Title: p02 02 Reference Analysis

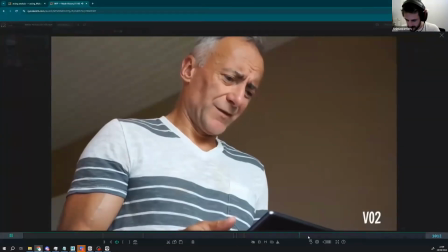Who knows how?
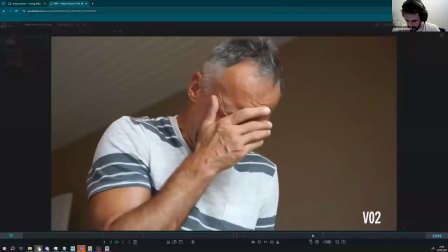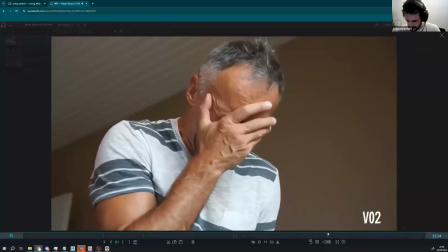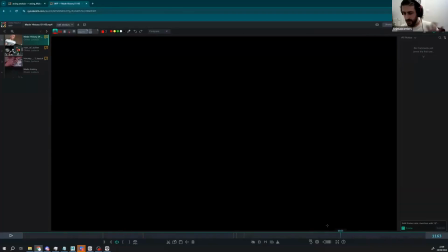Also, you can get you could probably has already, but you can get references of actors crying and stuff like that. The build up is often goes into plateau like this, goes like boom, boom, boom.
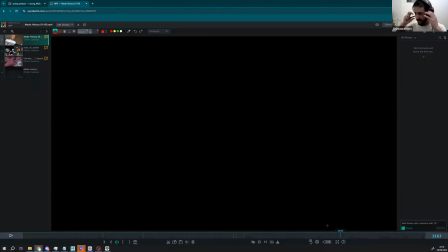You know, it shows the muscle changing, the eyes getting wet and stuff like that. You have some you can find it in a lot of movies. Um,
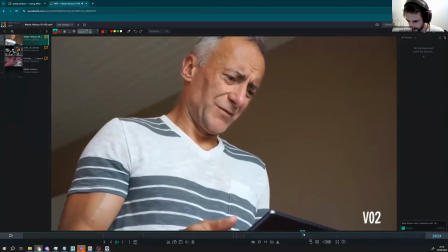what you have here is already really nice.
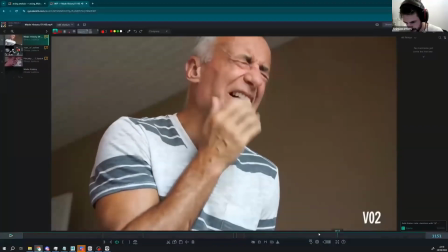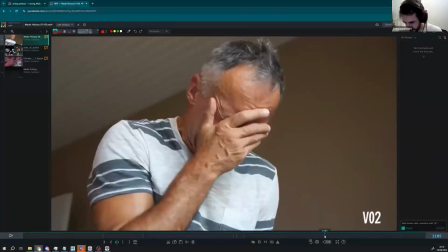One thing also about this kind of pose here, it's this one is nice.
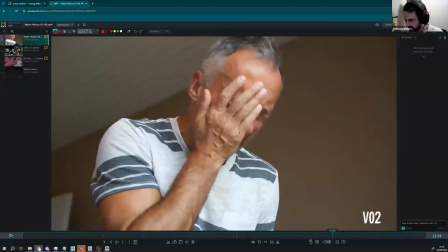After it goes a little bit like the palm like this. I try to avoid this kind of stuff, because also like it really depends on the character. Sometimes it goes if the design is a little bit flat, and here it's gonna go be like this.
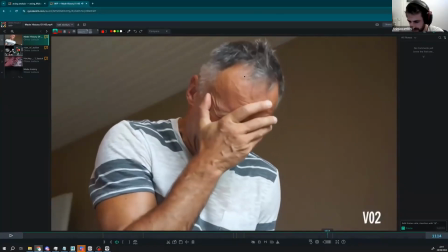So I try to keep having some volume and some overlap in my drawing. So here it's a nice one because you have like very different fingers. You have some fingers showing, some others less.
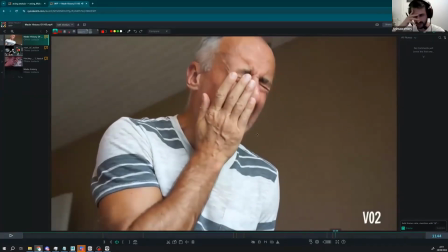So you need to find probably like a way to design your hand a bit more on here than just this. So I would probably like try to move around some fingers, doing some stuff like that. It's an opportunity to
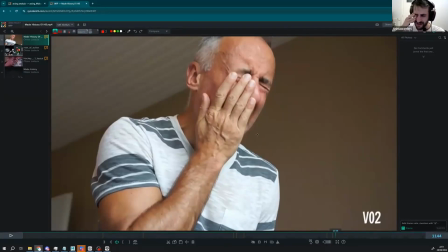show a very painful like face of like this. So you could almost having something where you see only the mouth, and it's like like this. This kind of pose always work.
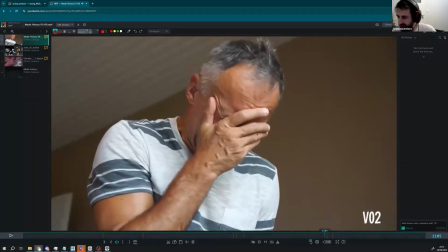So this kind of pose can be tricky because you hide all the face.
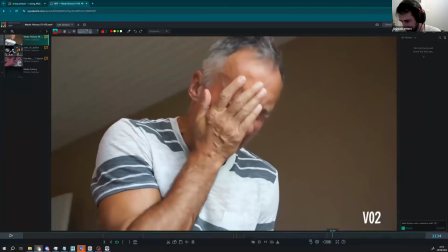But what I like is like there is an evolution here to show it more.
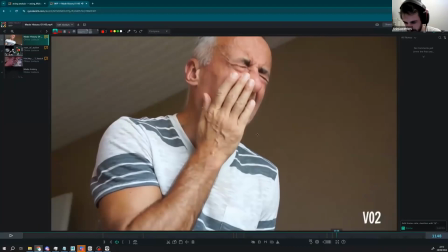But think of this, of like how you could
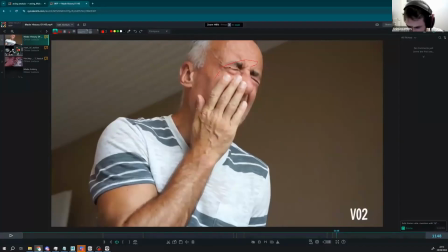design your hand a bit more, maybe somewhere here still showing the,
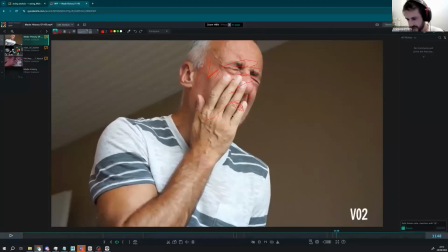see what I mean? I'm not saying it's the good solution, it's just that probably like there's this hands like this, it could look weird.
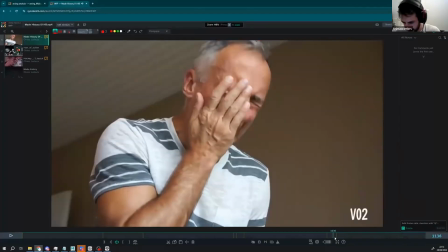But I like the last one, for example, here.
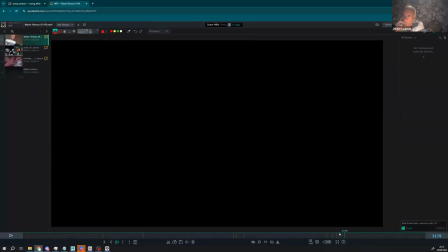Okay. Cool. Awesome. Let's show some others. After, if you have question, we're gonna see that after.
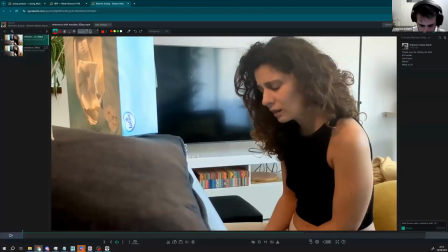Okay. Okay, this one is cool too.
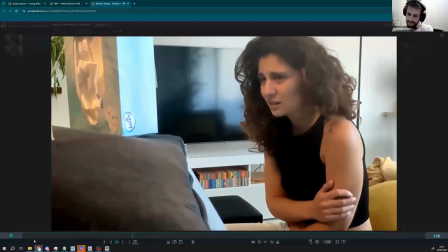Thank you for telling me that. It's better.
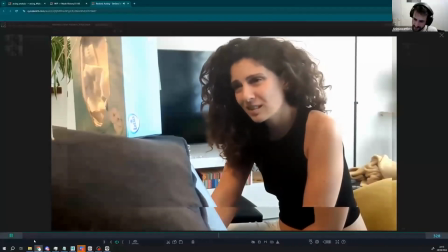You'll see.
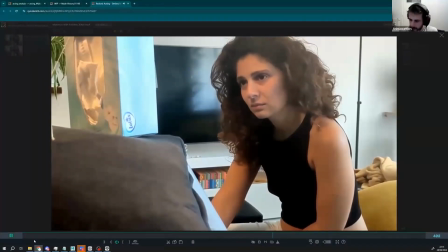What?
What is it? Very long shot as well.
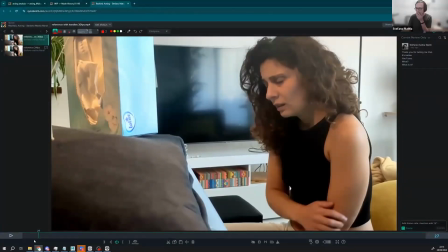very, very big shots, And everybody. actually, Clem, the right one is the second, and it's a shorter cut.